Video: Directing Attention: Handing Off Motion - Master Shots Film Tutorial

How's it? So today I'm going to walk you through on how to film in a way that directs the audience and their attention by motion, specifically by the actors handing off the motions themselves. The most important thing about this shot is the movement and timing of the actors themselves, and not so much as the cuts or the angles. The camera actually moves at least, but you want to find a good distance that you want to film so that the story can be understood. A space that's too tight wouldn't be a good idea, so I advise a bit of walking room. And also, the use of props, I'll explain later, can be helpful to this shot.
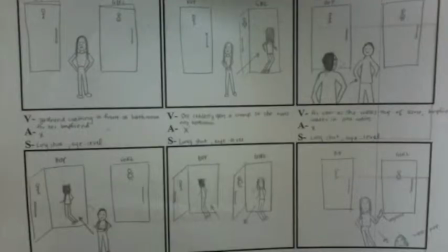[0:48]
So enjoy! This is a storyboard. Basically, it's going to be a video on two people intent on meeting, but failing due to the timing of their entrance in and out of the washroom. The story even flows and sounds like the actual quote-unquote handing-off action. In simplified terms, the girl arrives at the scene.
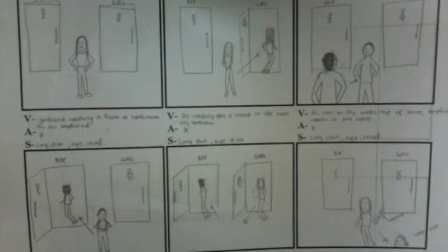[1:04]
She exits when the guy arrives at the scene. He exits, and she enters. Then she exits, and he re-enters.
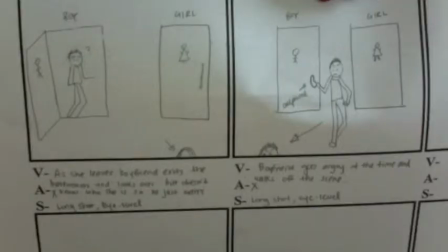[1:10]
Finally, they both exit. Don't worry, you'll understand in a few seconds.
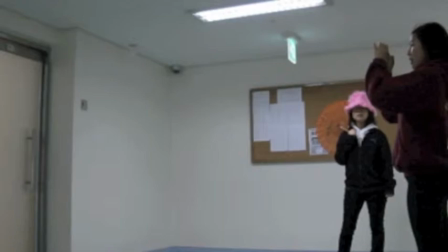[1:16]
Like I said before, the director should pick a spot that allows them to capture the entire space of movement and still have the sides for actors to move in and out.
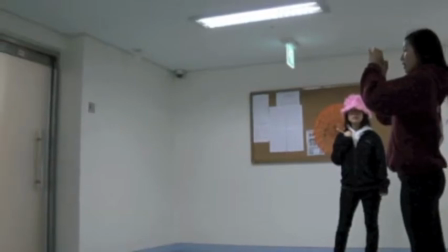[1:23]
The camera will stay in the same place throughout the whole of filming, so keep in mind as I switch from the camera's point of view to show a clear example of the handing off motion.
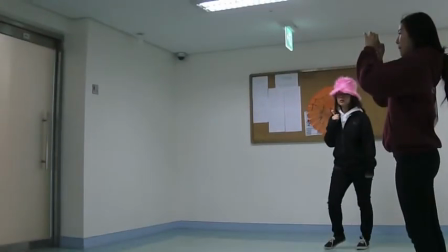[1:32]
And now 3, 2, 1, action! The director calls out the actor to start walking.
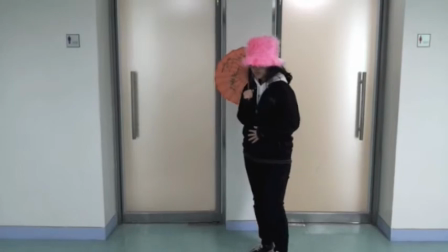[1:38]
Then she gives time for the actor to act, and then times the moment when she enters the washroom.
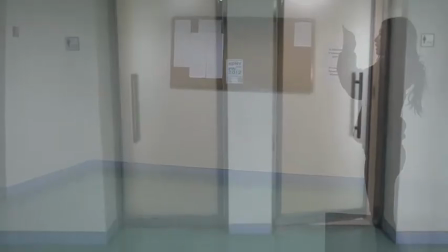[1:45]
Then she calls out actor number 2, and he enters. As you can tell, they just handed off the motion.
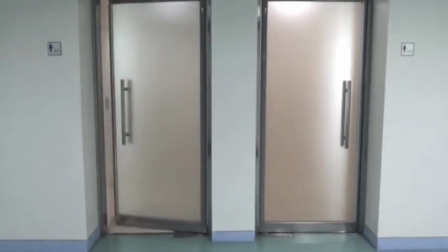[1:52]
When actor number two enters the bathroom, actor number one exits the washroom.
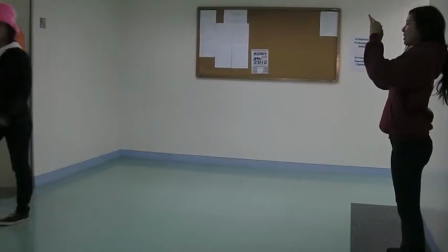[1:59]
Again, they have handed off motion.
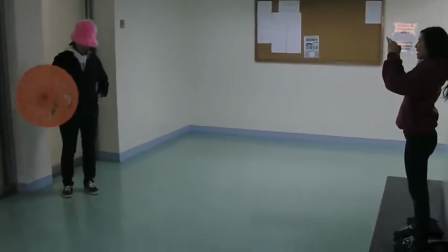[2:02]
Then actor number one, due to her anger, walks off the screen and leaves the umbrella on the ground.
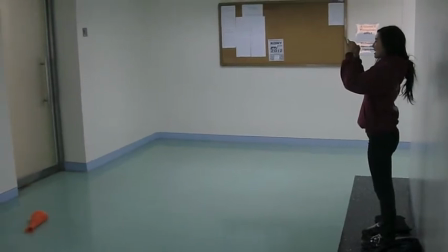[2:12]
Actor number two exits in this moment,
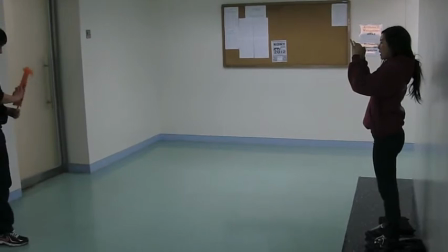[2:15]
finds the object, and follows actor number one out of the screen.
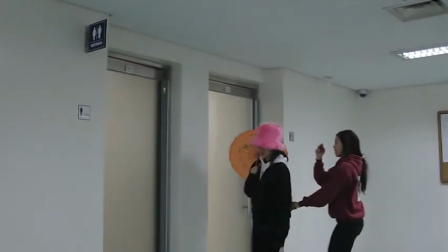[2:25]
A helpful tip in the variance of angles is the idea of following, or basically doing a series of dolly shots in the actors.
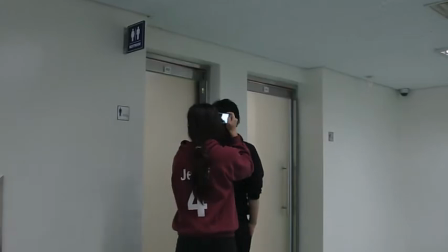[2:32]
This keeps the movement flowing and makes the viewer seem more active because, like I said before,
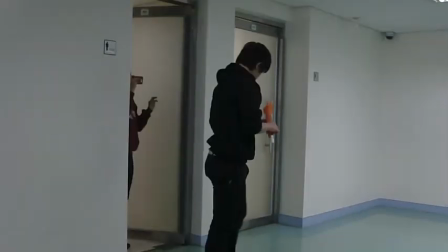[2:38]
the shot of handing off motion requires the camera to have no movement. Well that's it for now and I hope you guys learned a lot about handing off motion and that you can direct the audience now without using as many cuts and edits. So I hope you guys enjoy the example!